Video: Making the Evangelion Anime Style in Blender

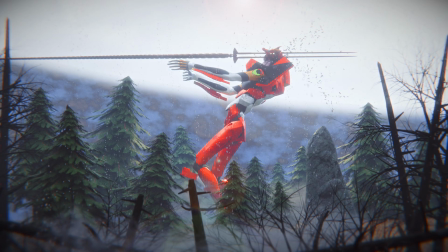9s
Neon Genesis Evangelion.
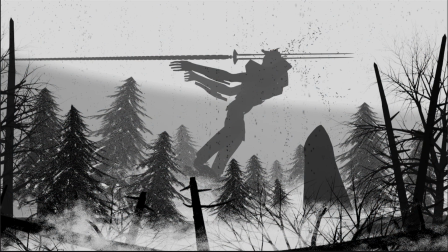11s
It's an anime which has become famous even outside of people who are fans of anime, and made its way into a lot of mainstream areas and mainstream film culture.
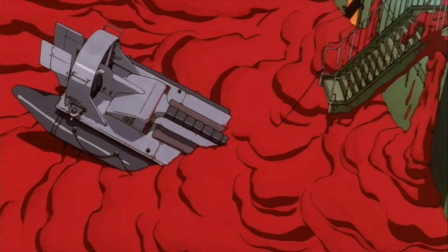20s
And there are great reasons for this, aside from the very interesting, if quite dark, and warped story,
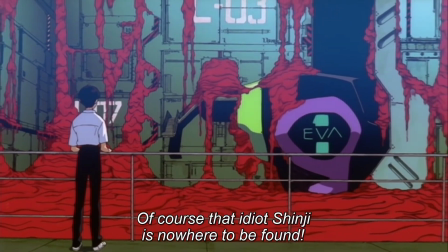24s
there are some incredible stylistic decisions made for this show, and I think that the visual direction is something that is very very impressively well done here.
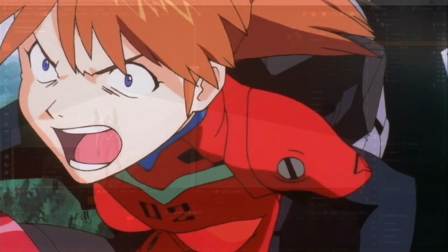32s
Now I've done these kinds of videos before where I break down anime scenes in the past and I really enjoyed going through those
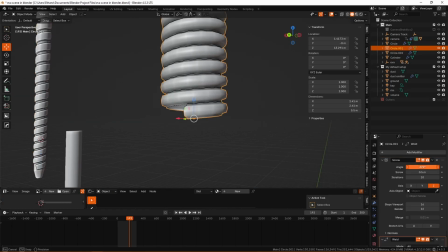36s
video processes before so I'd love to continue that fun exercise and take a deeper dive here.
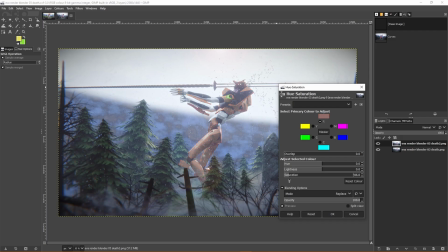41s
So firstly we are going to go ahead and we're going to have to break down that composition right.
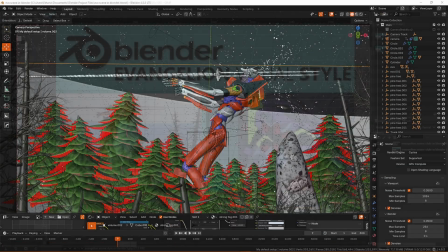45s
I drill it into you guys every single video that I make but the point of this is not that you're going to pour over every detail quite the opposite.
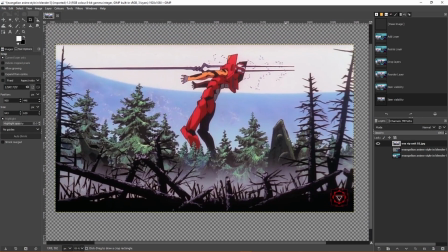51s
You are going to find the most key elements and express them and
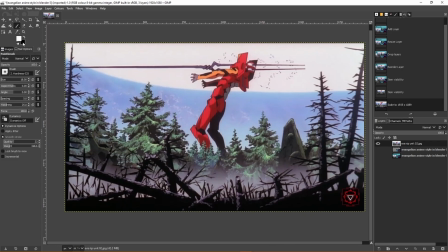56s
find them in their most simple forms and that is why we do all of the funny lines over the images. So first thing we're going to express we've got this leading line right here and it's coming down and creating this sort of
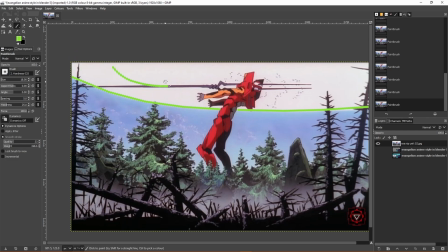67s
basin effect and you can see right how that is guiding our eyes from this kind of cliff face here.
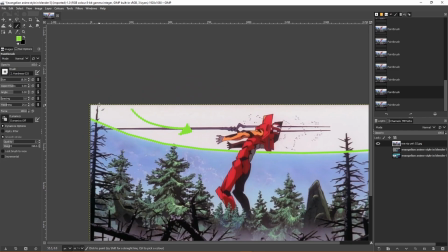73s
It's kind of letting our eyes flow down into the Eva that is having this massive lance poking through its head and it is framing the Eva all right.
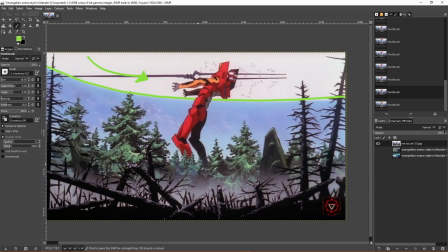81s
It's a bit like the reason that people use vignette in photography which I've actually been doing a lot in my photos lately.
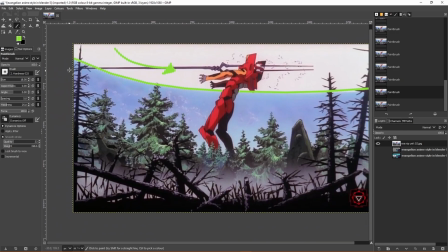86s
It is just a method that is pretty natural and Kind of similar to the way humans see and which we can just cut out noise and focus down on the important elements Right if I'm to move this this vignette here,
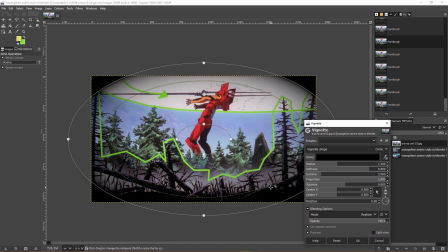97s
right and we just really make it super extreme, right? You see how all of this darkness around just immediately brings all of your attention to the focal element and This is this is just like guy like this is baby guiding at this point You know,
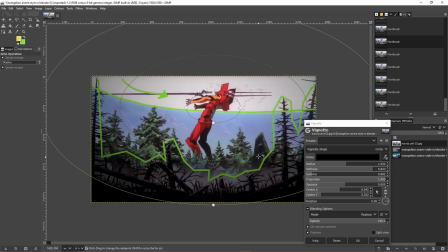111s
you could do this with like a spotlight or something in a movie But this is really hand-holding the viewer.
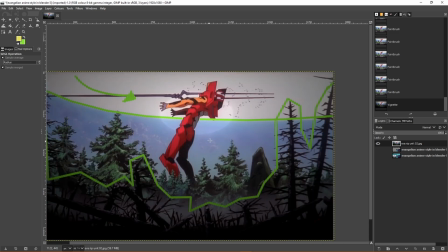115s
This is methodology that can get you to a similar place and make your image feel nice and feel tight and feel guided and intentional without
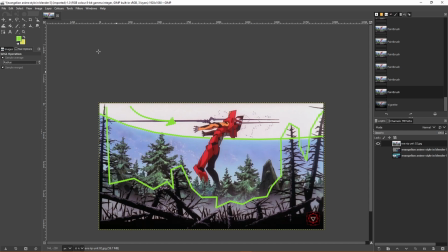123s
doing that whole like baby guiding thing too much and you know obviously we can point out the Eva's shape itself to this it's going to be just kind
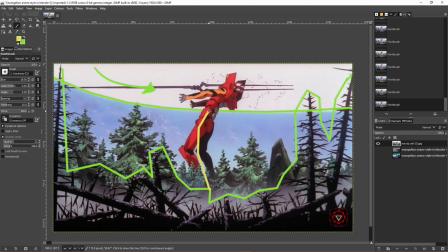131s
of important that we get that body shape this is kind of the um line of action we call it an animation and that's just like basically the
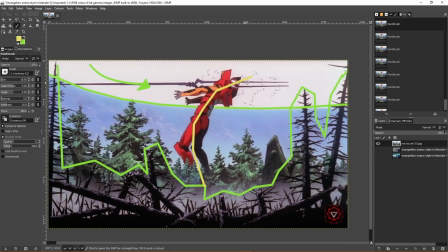137s
line showing the strongest sense of motion and of course because there is a lance going through it the motion is going back like this all right
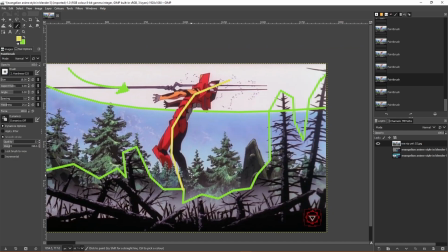144s
and so that's kind of the main line that we're catching which is the arc of the spine here we're going to want to make sure to catch
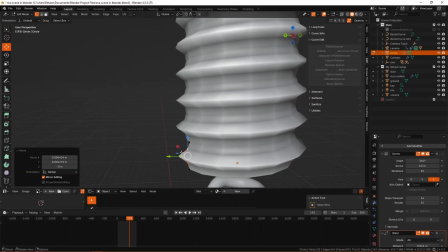149s
that kind of whiplash effect even though it's a still frame right so we'll leave it at that for this one because i don't want to yap
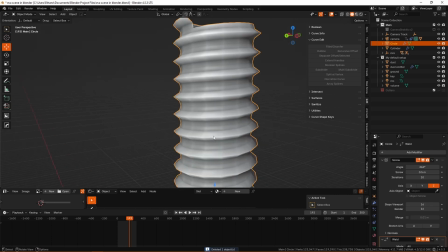153s
too much right we want to get into blender we want to get blending all right so first of course we're going to talk about something pretty basic and that is
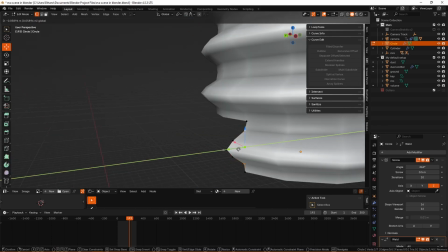159s
just the assets models and textures that you are going to use to construct your render all right so you can see first here
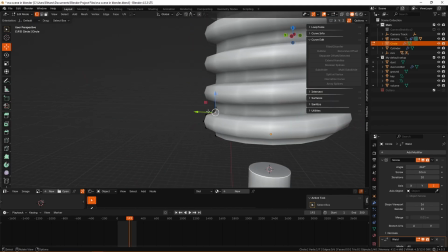164s
i am modeling the lance of longerness and i'm actually doing this using the screw modifier which is a
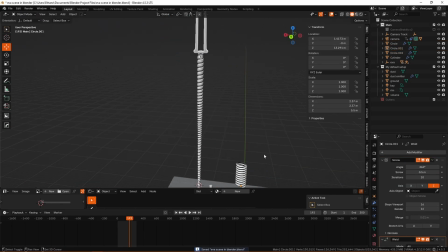169s
modifier which i have not used and touched very much because it is used in quite niche circumstances such as this.
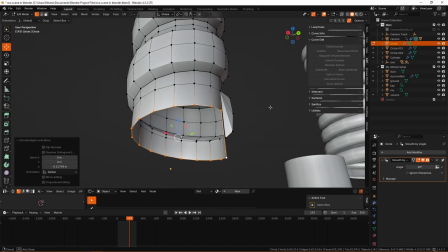174s
This is a very good use for it because we are trying to create this sort of corkscrew effect all the way up the length of the staff and you can see it's very cool.
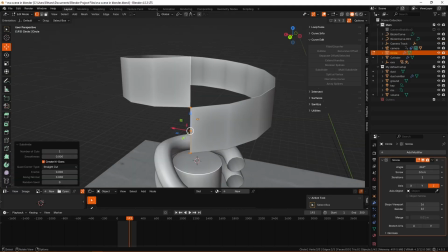182s
We can make very small changes to individual vertices and they will perpetuate throughout the entire model.
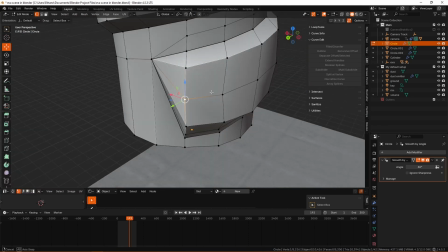187s
It's all just instance work and I've also modeled the head of the lance which is just some pretty basic sub D modeling.
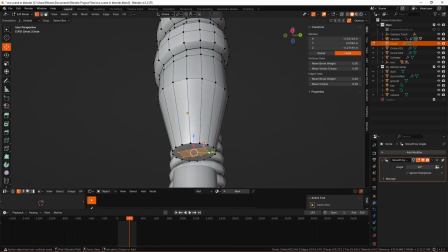193s
It's not that great in terms of topology and doesn't look that great up close but it really doesn't need to.